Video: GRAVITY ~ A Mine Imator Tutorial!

What's up guys, Sharpwind here, and today I have a very interesting video for you. It was both suggested and voted in my Discord server, which you should join if you want to suggest your own tutorials as well as vote for them. I am accepting suggestions in the comment section as well though. So the tutorial we have today is called Gravity, and that's completely all I got. No context, no anything. Seriously, you guys need to be more specific. So since I don't know exactly what gravity is supposed to mean, I'm gonna give you a few waypoints on how you can make it better. Now before we begin, I want to ask you to hit that bell because there's a lot of more tutorials out there for you. And now that's out of the way, let's start with the program.
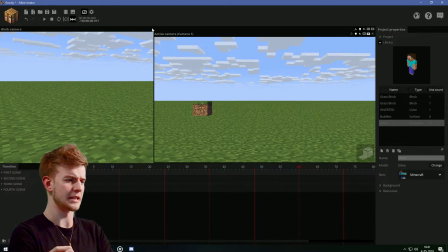[0:37]
So a lot of times in your animations, I see this. What is this supposed to be? An arc? Is this how blocks should be flying around? Look, I hate to disappoint you, but that's not how I do it.
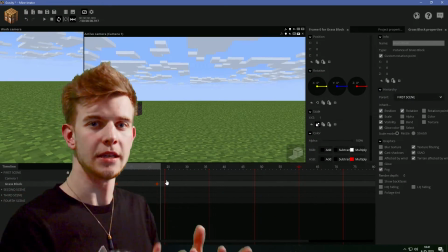[0:47]
First things first, this thing needs at least some ease. When it gets to the top, it should be slower, not just linear and stuff.
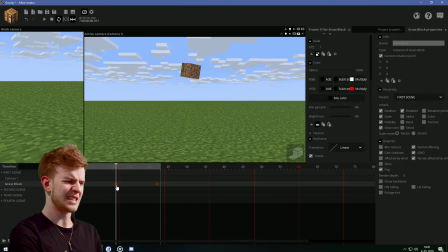[0:53]
If I click the first keyframe, give it an ease out, the second keyframe, give it an ease in, this should look a lot better.
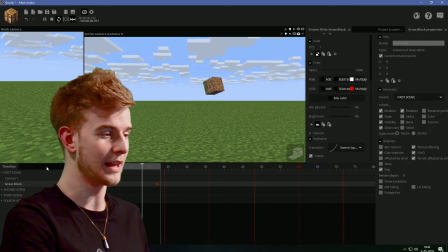[1:00]
Except that it doesn't. The block stops in midair, okay? That's not okay. This is not how gravity works, and please stop doing that. Unless, of course, your block was stuck in some thick jello, then okay, then you're allowed to do that.
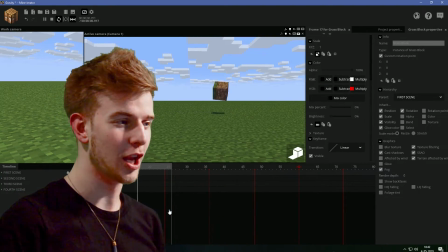[1:12]
But our block is not stuck in a jello, okay? It's not acceptable to do what I did before.
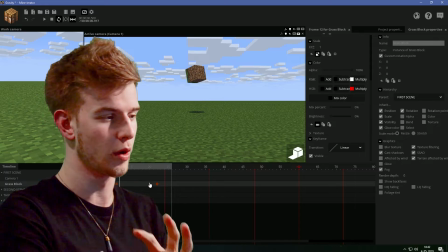[1:18]
I have a much better suggestion around which this whole tutorial is gonna be based. I want to delete this upper keyframe.
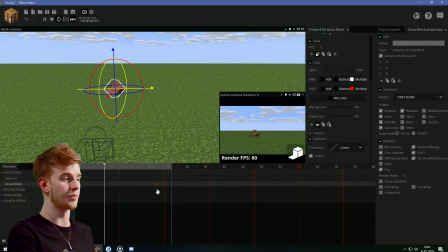[1:24]
So currently, I have this block going from point A to point B, just traveling there, rotating as it goes. Everything is linear, no extra transitions or anything. What's key to gravity is if I put this block in a folder, I'm gonna call the folder gravity. So what I'm gonna do in this tutorial is I'm gonna layer the motion down. So speaking horizontally, the block should always be traveling at the same speed. When it comes to gravity, it should go up fast, slow down, and then slowly speed up as it starts falling back down, which is what we need to do. So that means horizontal motion should be linear, but the vertical motion needs to be eased, right? So it goes up, bam, ease out, and then ease in till it falls back down. So gravity works like this.
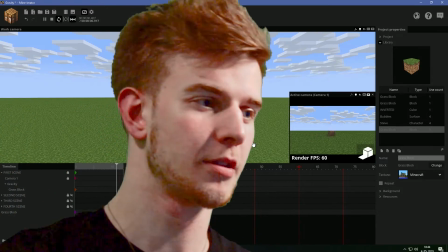[2:04]
Once it's up there, it starts slowly speeding up, then clashes down to the ground. But in this case, the cube is supposed to go up and then down.
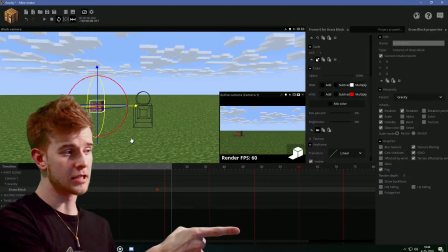[2:11]
So it should slowly stop and then speed up. This block is only moving horizontally and rotating with a linear motion. I said before that horizontal motion needs to be linear because it's not losing its speed as it's traveling, not interacting with anything else.
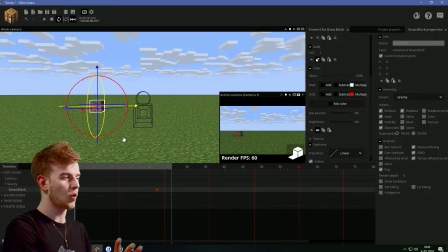[2:25]
But the gravity needs to be eased. So why not just apply the gravity to this folder here? Because if I move the folder up, the whole block moves as well. And the gravity folder is only moving up and down.
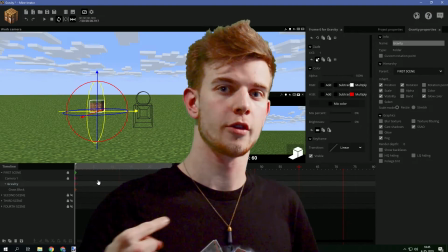[2:36]
So if I apply the ease to the gravity folder, the gravity is gonna be eased, but the linear motion is gonna remain linear.
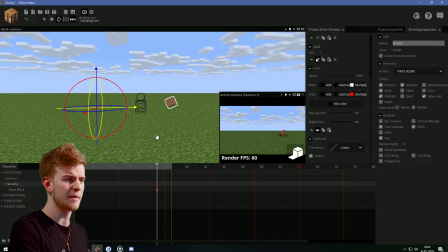[2:42]
At this frame, we want the block to be where it is. At the final frame, oh, actually, let's put it up so it doesn't go into the ground. So this is gonna be our final frame, but in the middle, we want this block to go upwards.
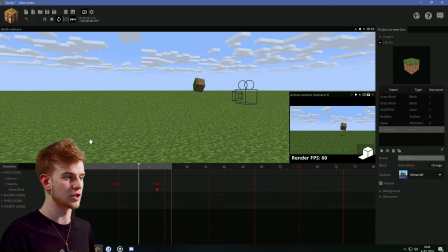[2:52]
All the motion here is still linear, so we get the same result as before, which I said is bad, and this is also bad.
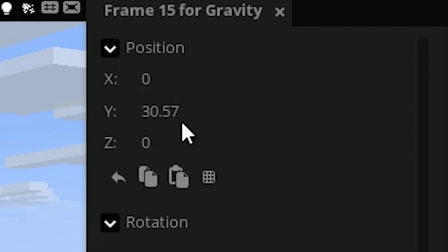[2:58]
But this gravity only consists of the Y motion and nothing else. So if I ease the gravity, what happens now?
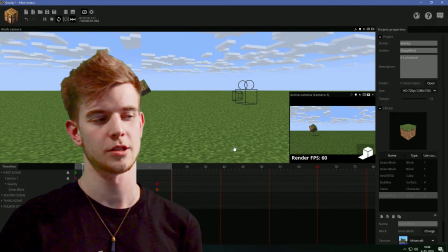[3:04]
Bam! This is much more realistic. Also guys, please don't do this because that's not how gravity works.
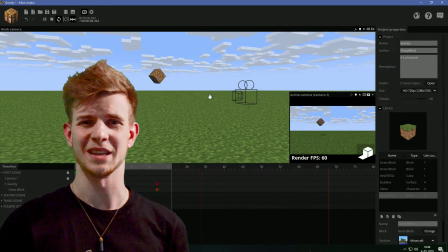[3:09]
That's way too freaking slow. But also don't do this because that's also not how gravity works.
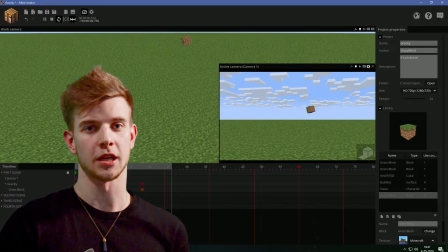[3:14]
I would say this is a pretty realistic tempo and that's how you should keep your animations. Be careful with the tempo because the tempo is important.
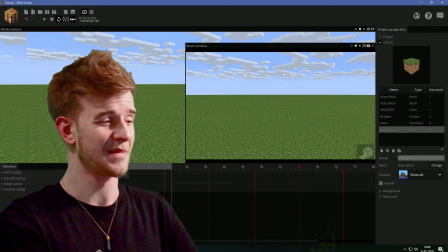[3:21]
It's one of the 12 key principles of animation. And while we're at it, let's talk about posing because posing is important.
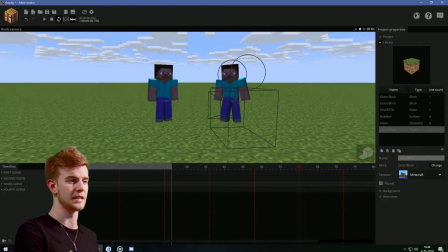[3:27]
Like, can anyone tell me what's wrong with this scene? I put Steve in two separate poses.
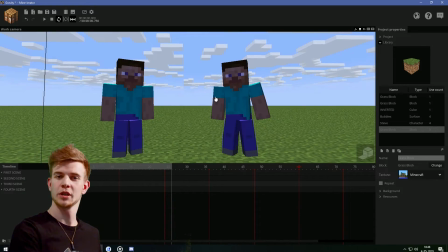[3:31]
One of them is good, one of them is really bad. Can you guess which is which? All right, let's take a closer look at this one.
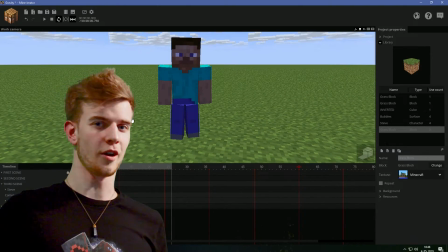[3:37]
And at first glance, you're like, oh, all the arms and legs are moved. It's a relaxed stance. This looks really good. Well, you would be wrong, sir, because this is not a good stance. Why not?
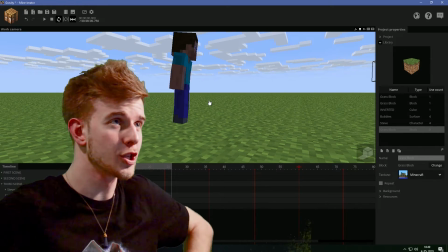[3:46]
How is this okay? I mean, sure, he's just standing still and idle, so this doesn't matter.
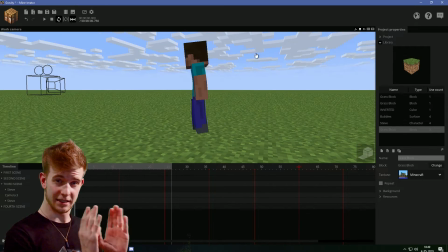[3:51]
Well, it matters. Really matters. This Steve is barely keeping his balance.
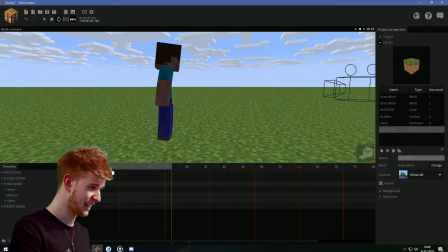[3:56]
He's gonna flop forward onto his face. This is highly unrealistic. Okay, let's rotate him a bit backwards.
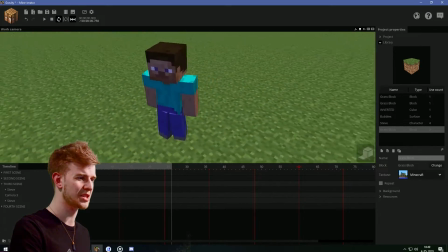[4:02]
So at least the gravity part looks okay, but this is still unnatural.
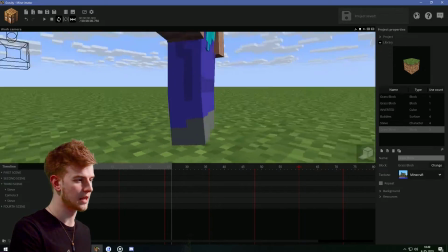[4:06]
You know, something is still wrong with this guy's pose because the legs here, they don't have a solid contact with the ground.